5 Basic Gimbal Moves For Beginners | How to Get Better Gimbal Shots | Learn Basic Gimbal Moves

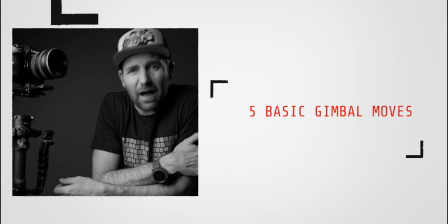Alright folks, today we are going to take a look at 5 gimbals moves that will help you get
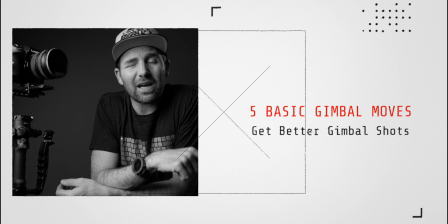better gimbal shots and elevate you as a filmmaker or content creator. I will also give you a couple of tips of how you can improve your gimbal moves. So, here we go.
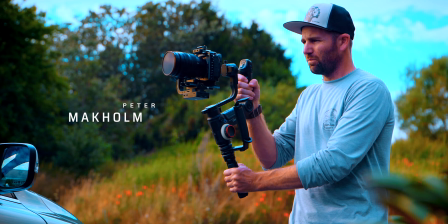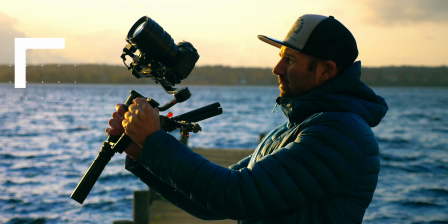Alright, so as I said, we are talking gimbal moves in this video, and some of the ones that we're going to take a look at today is the follow shot,
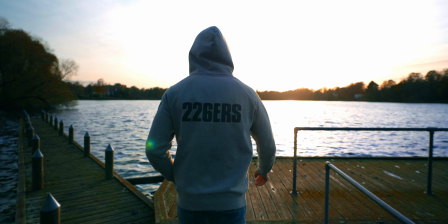which is great for capturing subjects or revealing someone within a scene.
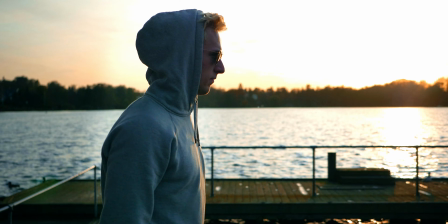I will also show you how we pull off a tracking shot or a dolly shot,
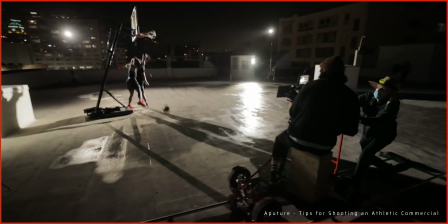which is something that is often seen on larger productions, but we can actually pull this off when we're shooting with a gimbal.
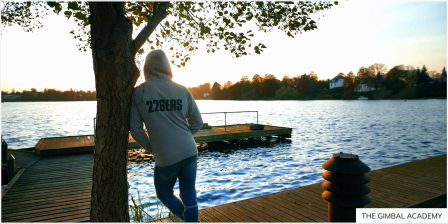And then we have one of my favorite gimbal moves, and that is the parallax.
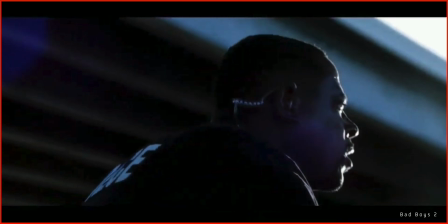And if you've ever seen Bad Boys, you know exactly what I'm talking about, because this is the Michael Bay hero shot, and this move just makes anyone look super dope. So let's take a look at how you do that and 2 other shots. So let's jump into it.
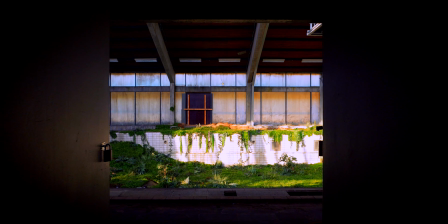Alright, the first one here is the push-in shot, and the push-in shot is where we are pushing through something or pushing towards something.
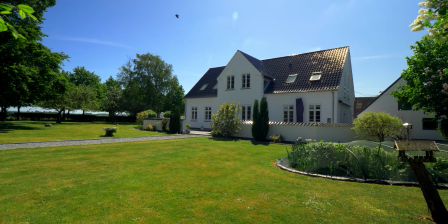So the pushing shot is good for real estate. It also is good for revealing someone within a scene. So how to perform this move is pretty simple. We take the gimbal, you keep an upright position, and then you just push forward with the gimbal. And if it's a subtle or small push-in, you don't have to move anywhere. You can just move your body and push forward.
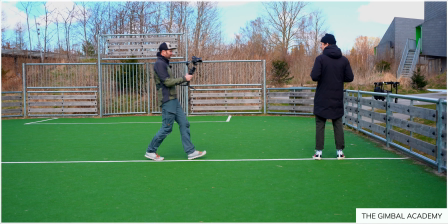But if you're going to walk, use the heel to toe movement and then just push forward with the gimbal or push forward towards the subject.
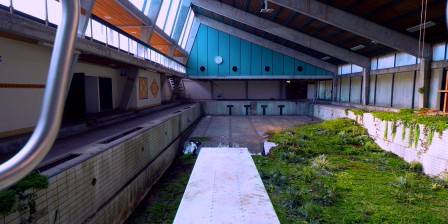And if you have some kind of foreground to push through, that will emphasize that movement just even more. But as you can see here, where we have the subject just walking into the frame,
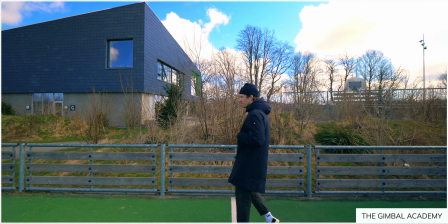it looks very cool when we slow the footage down when he comes in and we're pushing towards him. So that was the pushing shot.
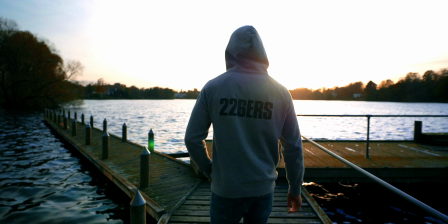Alright, the next one here is the follow shot, and that is great when we are filming talents.
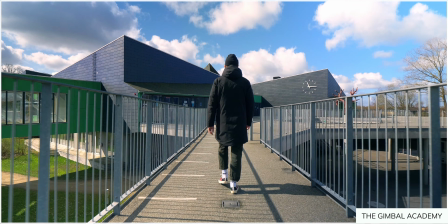So the follow shot can be done in 2 ways. You can either follow someone moving forward or you can follow someone moving backwards.
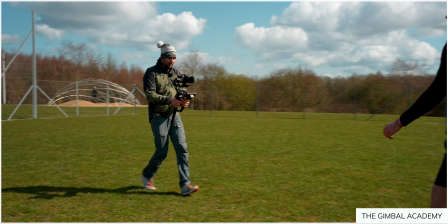But if you're moving backwards, just make sure there's nothing that you can trip over or have someone spotting for you when you're moving backwards. But it's a simple move to do. All you do is that you take your gimbal and then you frame up the subject and then keep that same distance so they won't move out of frame or get out of focus once you start shooting.
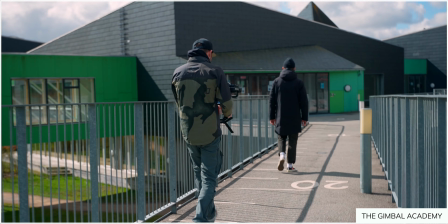And as you can see in this shot here, I'm just following the subject from behind,
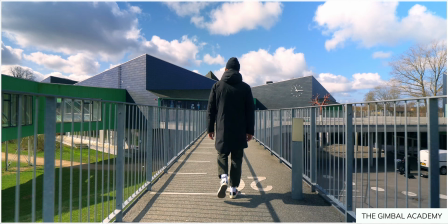and we're actually using this bridge with these leading lines leading him towards the school.
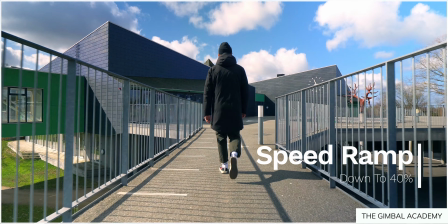So again, we shot in the 60 FPS, so we slow the footage down. It just looks great when he walks in that slow motion towards the school. And that is the follow shot. Alright, so the next one here is the tracking shot or the dolly shot, and that is pretty simple to do.
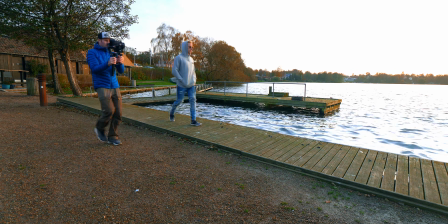All we have to do is that we turn the camera 90 degrees and film our talent from the side.
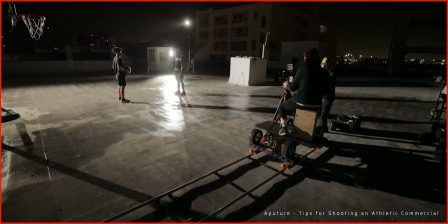But as I said in the start, this is something that's often seen on larger productions where they have a dolly or track where
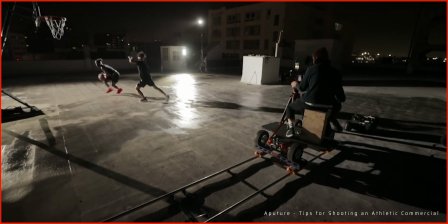the camera is on and someone is pushing the camera to the side while they are filming the action. But when we have a gimbal, it's not a problem to do that. All we have to do is turn the camera 90 degrees.
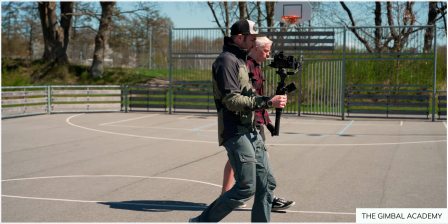And as you can see here, I'm just filming this subject from the side. So take your gimbal, turn the camera, the gimbal 90 degrees, and then move forward in one steady motion.
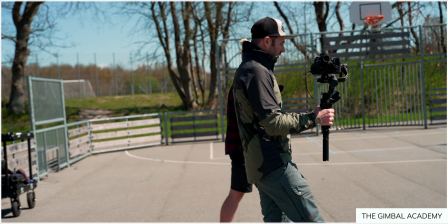Try to keep the subject in the frame.